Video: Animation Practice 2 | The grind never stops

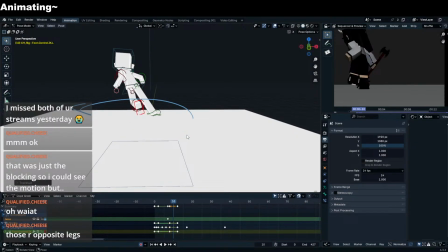37:51 Two, 1, 2,
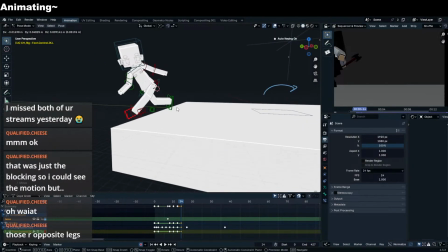37:54 1, 2, and then her foot slides here because she's trying to like recover from the sudden whip.
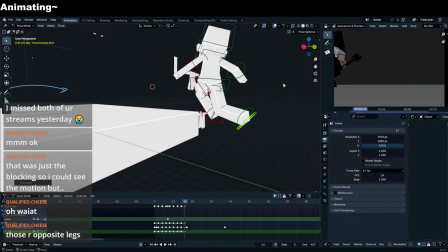38:05 1, 2, slide more. Let this leg keep on going as at the stopping force.
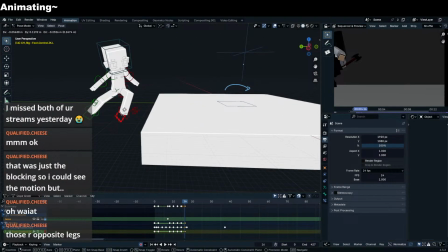38:13 Move this leg back a bit actually, because there's a lot of force on this leg. Not a lot of force on this leg because it just landed.
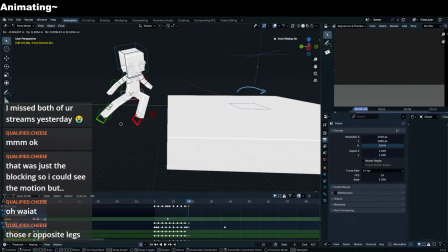38:18 1, 2, move forward, move back, everything back. Rotate the torso to face that direction.
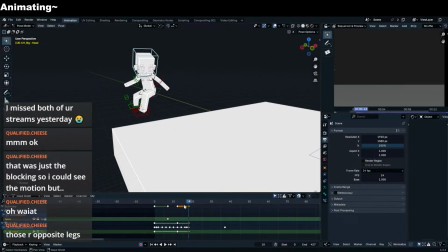38:27 And boom, let's check this out. This one needs an in-between.
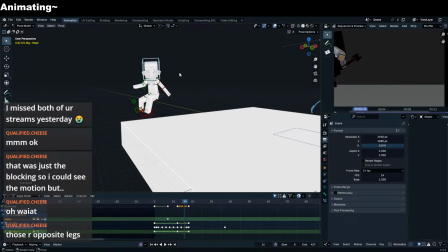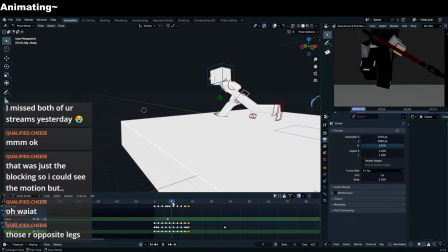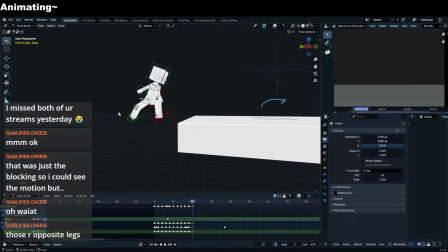38:47 Then we just this.
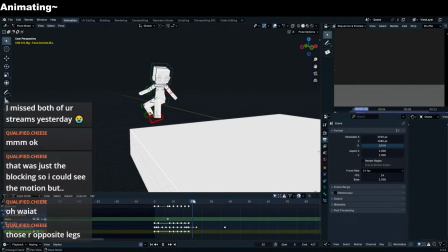38:53 Maybe slide this leg to the side. 1, 2, slide.
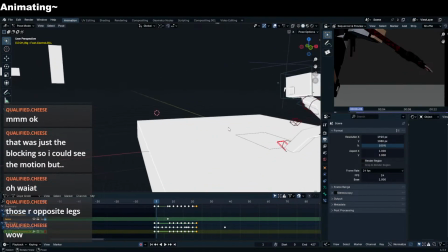39:01 And this is what it would look like in slow motion from this camera angle specifically.
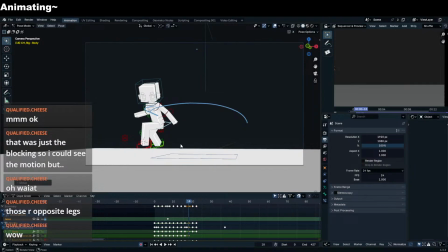39:09 Oh, we have an issue. Side 1, 2, move to the side 1, 2, 1, side. Okay, I actually don't like this.
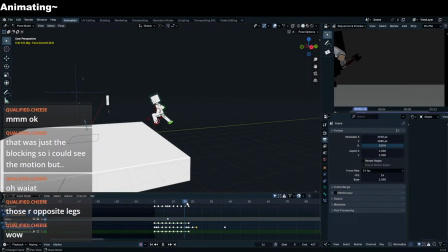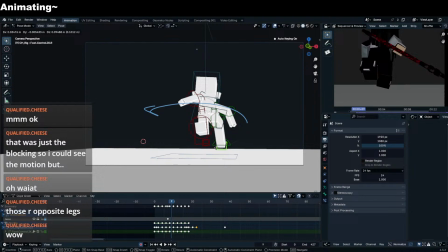39:31 Okay, but yeah, you see here, right? Foot is on the ground, and then so it hits the ground here.
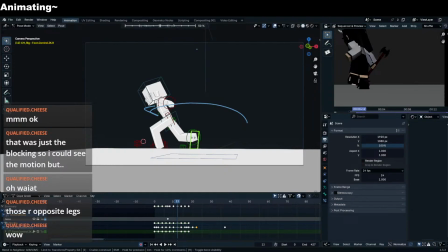39:39 She's about to move. It stays on the ground. When it leaves the ground, you should be able to tell that it was in this position.
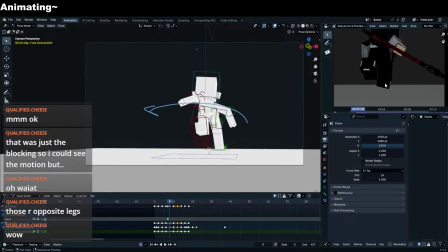39:47 In your case, foot hits the ground here.
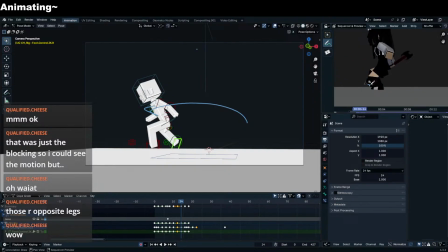39:53 In this position, like where the hell is the foot? It's over here. You have no idea where the hell this foot came from, right? You have no idea. You should make this go back so you can tell, oh, he just jumped off from this position.
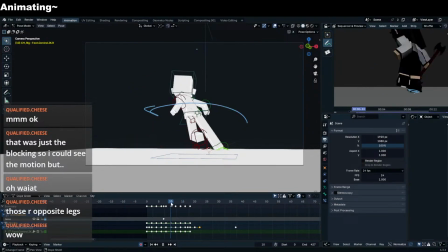40:07 That's why the foot is here, right? It needs to make logical sense. Each frame needs to kind of dive into the next. I'm gonna lower this a little bit.
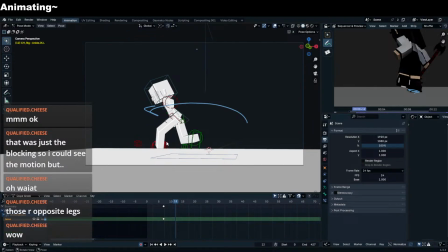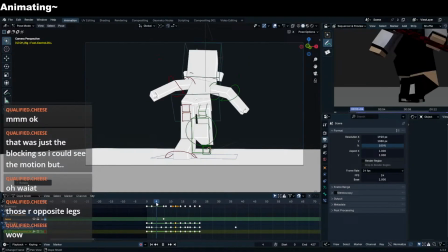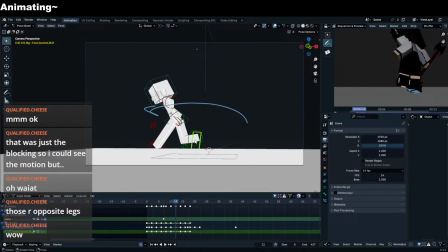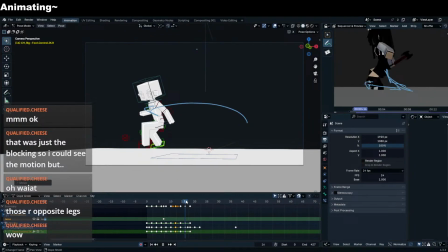So hello, my the end. Welcome to the stream.
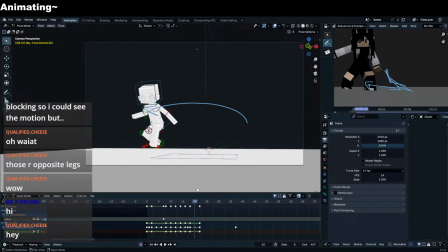Here we go. So that's how I would animate it, really roughly.
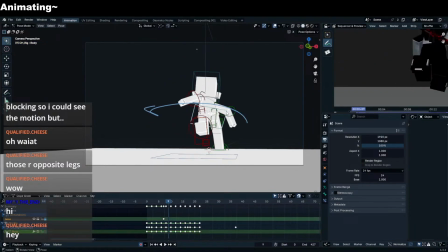41:07 So you add like a bit of anticipation. So you twist the body before she actually turns.
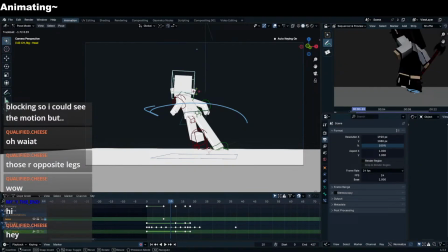41:12 And then when you actually twist the body, it has to twist a lot to like make up for the anticipation.
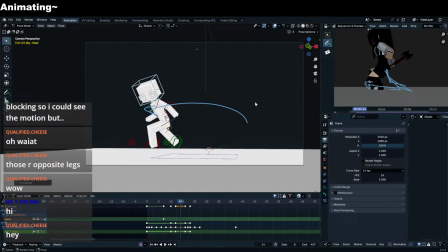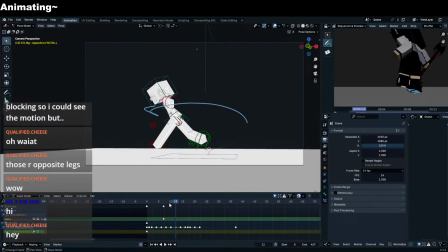41:30 Right now it looks weird because there's no hand movements to balance her out, but once you put the hand movements in, it'll look perfect. There's also a bit of like problems with this rotation, but yeah, hopefully you get the idea, right?
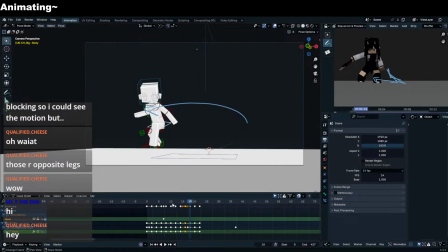41:46 Focus on the feet. The feet look weird, specifically in your part. Your final position here is fine. You could definitely use the arms a bit more.
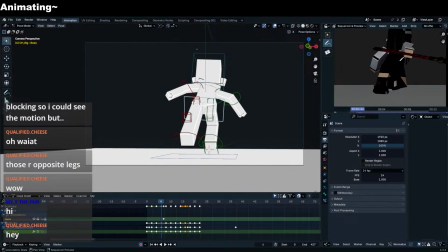41:57 Because in this case, let's say okay, so your arm is stretched behind right now.
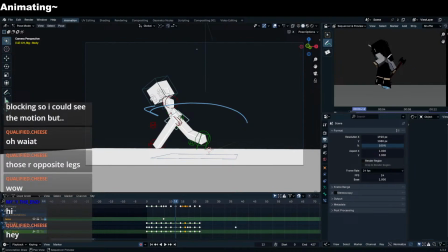42:04 It should keep on stretching behind because you see how it's kind of preparing to move here too early. You're doing that too early. The arm needs to lag behind a little bit more. Like imagine your arm is a tail or like a piece of fabric, right?
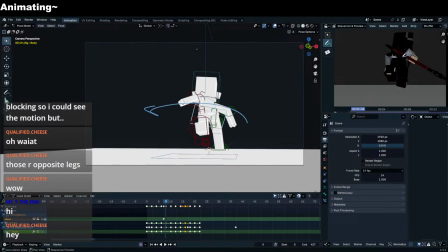42:18 It's a piece of fabric right here. It should stay back here as well.
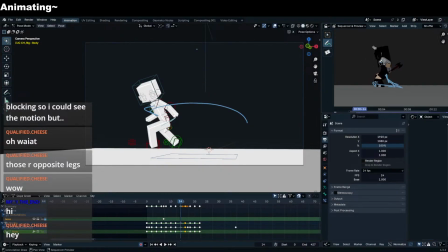42:23 Stay back, and then you whip it around. Right here, this is when you start whipping it around. Or maybe even then, you can still delay it by one more frame. And then here, it's like in the process of coming around, and then it's in this position. Let me just draw that out there so you can see what it looks like.
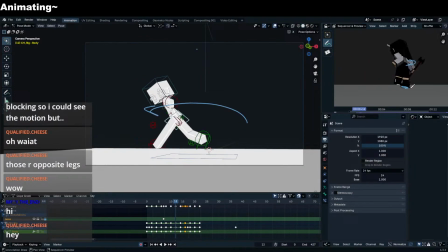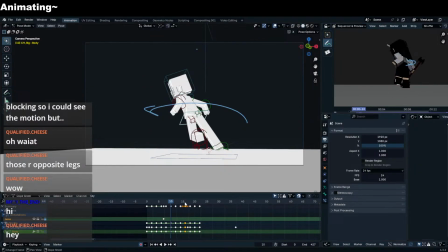42:51 Here.
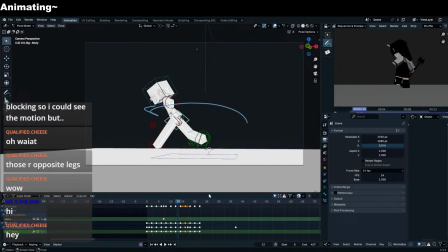42:56 Why is this? Yeah, because you have an extra frame here as well. So this fine. This one's fine. This one you can make it.
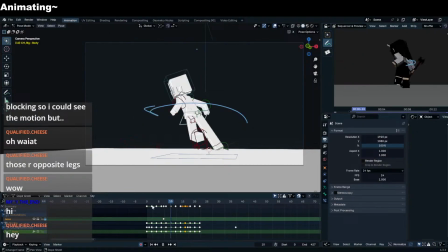43:10 You can make it like lag behind a bit. Overlap. It'll make it more fluid.
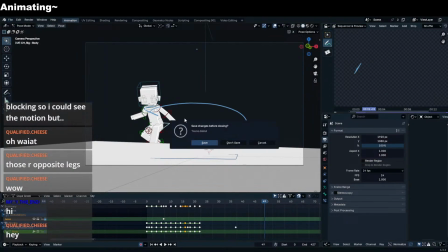43:19 Hope you got all of that.
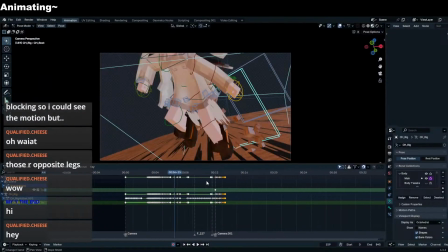43:25 Right, back to the animation we go.
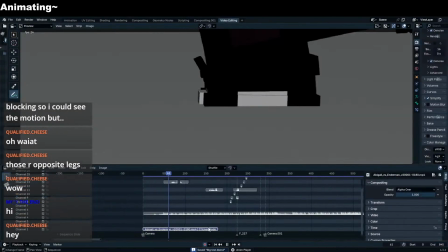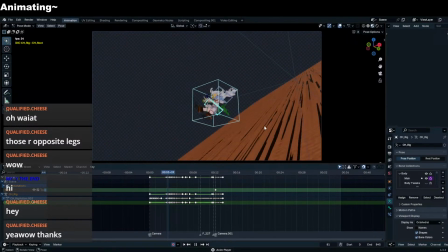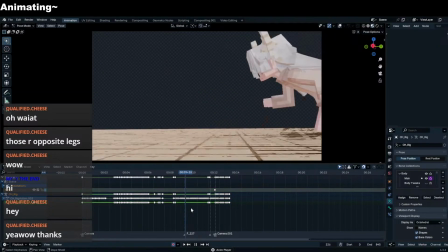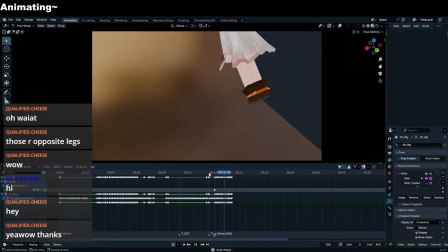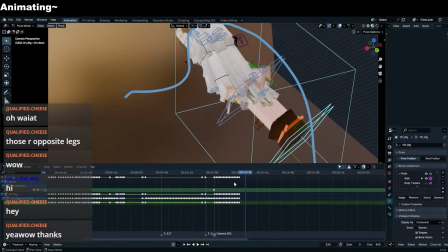43:52 The urge to do this in Spline is really strong.